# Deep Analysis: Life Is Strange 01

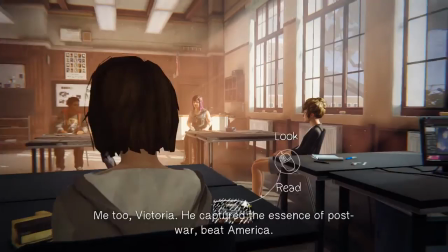[8:19]
Take a look at the color grading here.
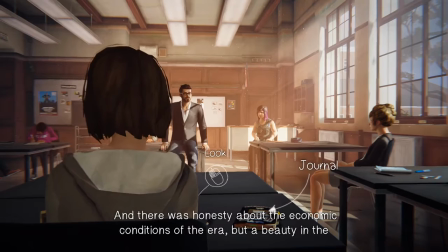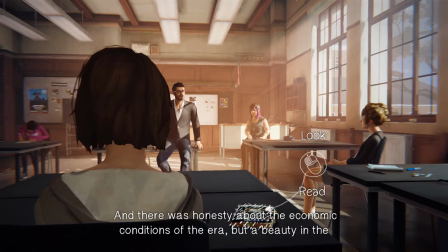[8:26]
This is a warm brown color, but it's not as warm as you might think. And we're going to see much, much more warm and vivid colors later. This classroom isn't... It feels warm and inviting in comparison to the cold blues of our previous scene.
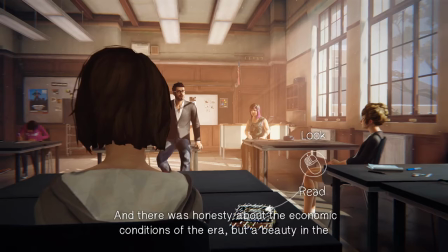[8:44]
But it's not really warm and inviting. It's just not devastating. And color grading is something that you're probably going to want to try and do yourself. Now, you don't have to go to any great lengths if you don't want to, but just in general, the light that is cast upon your scene radically changes how it is perceived.
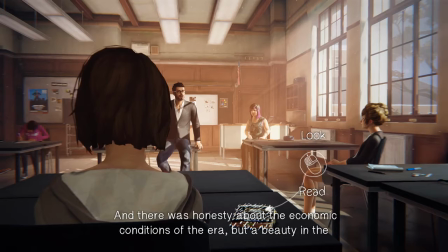[9:01]
That's true in film, and it's also true in games. And this game in particular makes very good use of light on a budget. So it's worth looking into if you don't know much about lighting. Play the game and pay attention to the light.
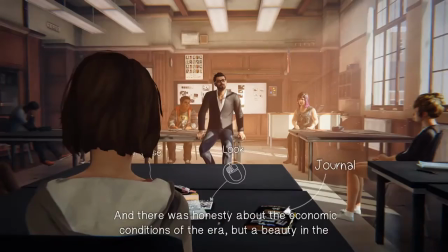[9:15]
I think you'll be surprised at how nuanced it can get.
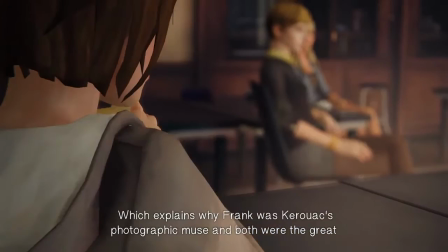[9:20] But a beauty in the struggle. You don't have beauty without a beat. which explains why Frank was Kerouac's photographic muse.
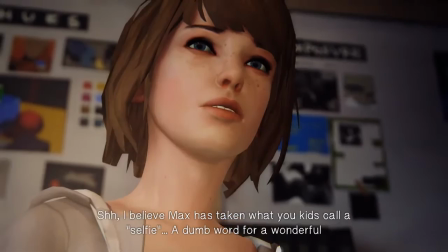[9:28] And both were the great chroniclers.
Now here is where we get introduced to Max proper.
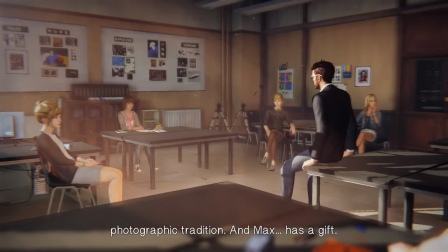[9:34]
Max hasn't actually done anything so far that could have a personality to it, but that's the first time we find out that she has something interesting to do. Just skipped it. So he says that Max has a gift. But I wanted to mention that making the main character seem special and then it turning out that they're being played is a very common trope.
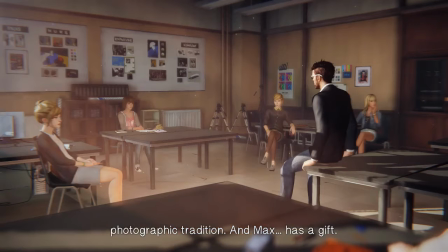[9:53]
It's a plot device that gets the player to feel like he has a place or she has a place in the world. And whether or not that turns out to be a lie or the truth, it still has that powerful introduction.
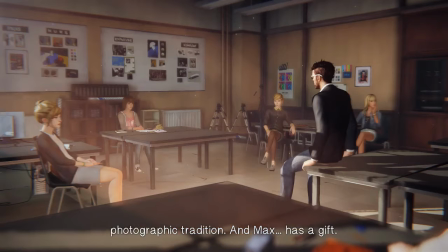[10:08]
And it's a technique that anyone can use. Too many games have this destiny. There is a prophecy that Lord Schnogglebottom will come forth. And he will have a mark on his left hand and whatever. And, you know, it's just, you play through it, you're Lord Schnagglebottom, and that is the extent of it.
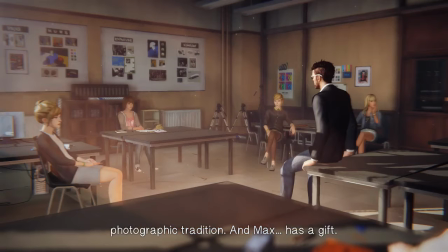[10:29]
It's much more powerful if people consider you special, rather than things. And this is important, because it's people that are going to make your world feel alive. If the people consider your character special, then the player will consider your character special.
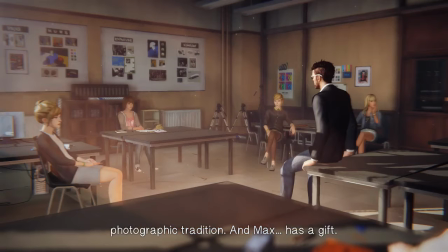[10:46]
Whereas if some ancient scroll considers your character special, who the hell cares? uh so even though this is kind of an awkward one it's a really good example of how to make a player feel like their character has a place in the world you give them a place in the world
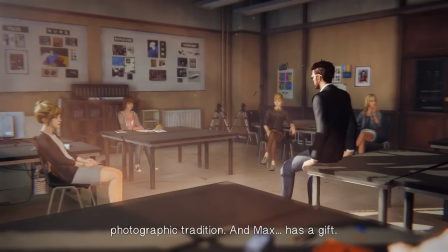[11:05]
you make them special to somebody and in truth the only person at this stage that considers a special is mr jefferson it's going to be a half an hour before anyone else does
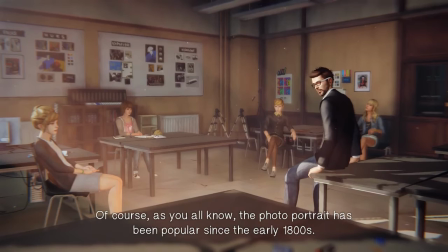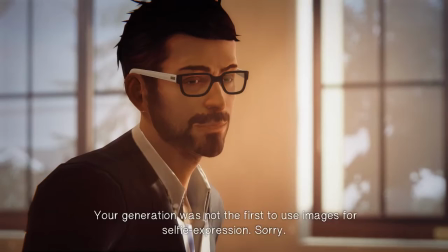[11:25]
has that nice warm light again
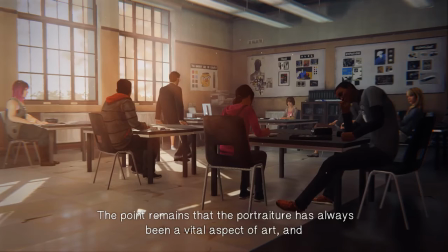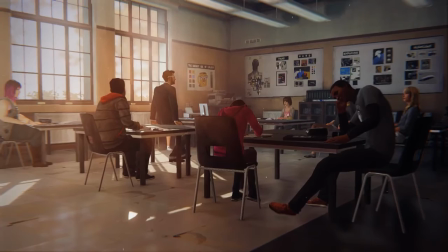[11:34]
lots of floating particles in the air it should also be mentioned that Jefferson has an excellent voice actor
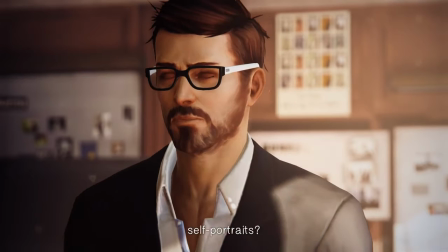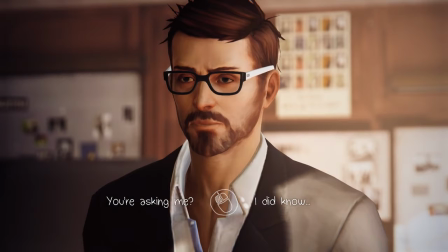[11:49]
So at this point we're still establishing Max's character. We know that she is a nerd who likes to take selfies, and we know that Mr. Jefferson considers her special, but we don't know how smart she is, or how forthcoming she is, or how confident she is.
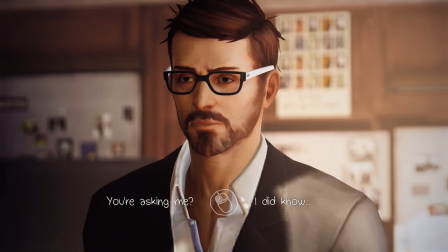[12:06]
We don't really know anything about her. So these early questions are simply to establish that Max is kind of a space cadet. And this is a standard approach. If you can do this same thing, it's a very powerful idea. By interacting with the people in the world, or even the objects in the world, you can give your characters some level of personality.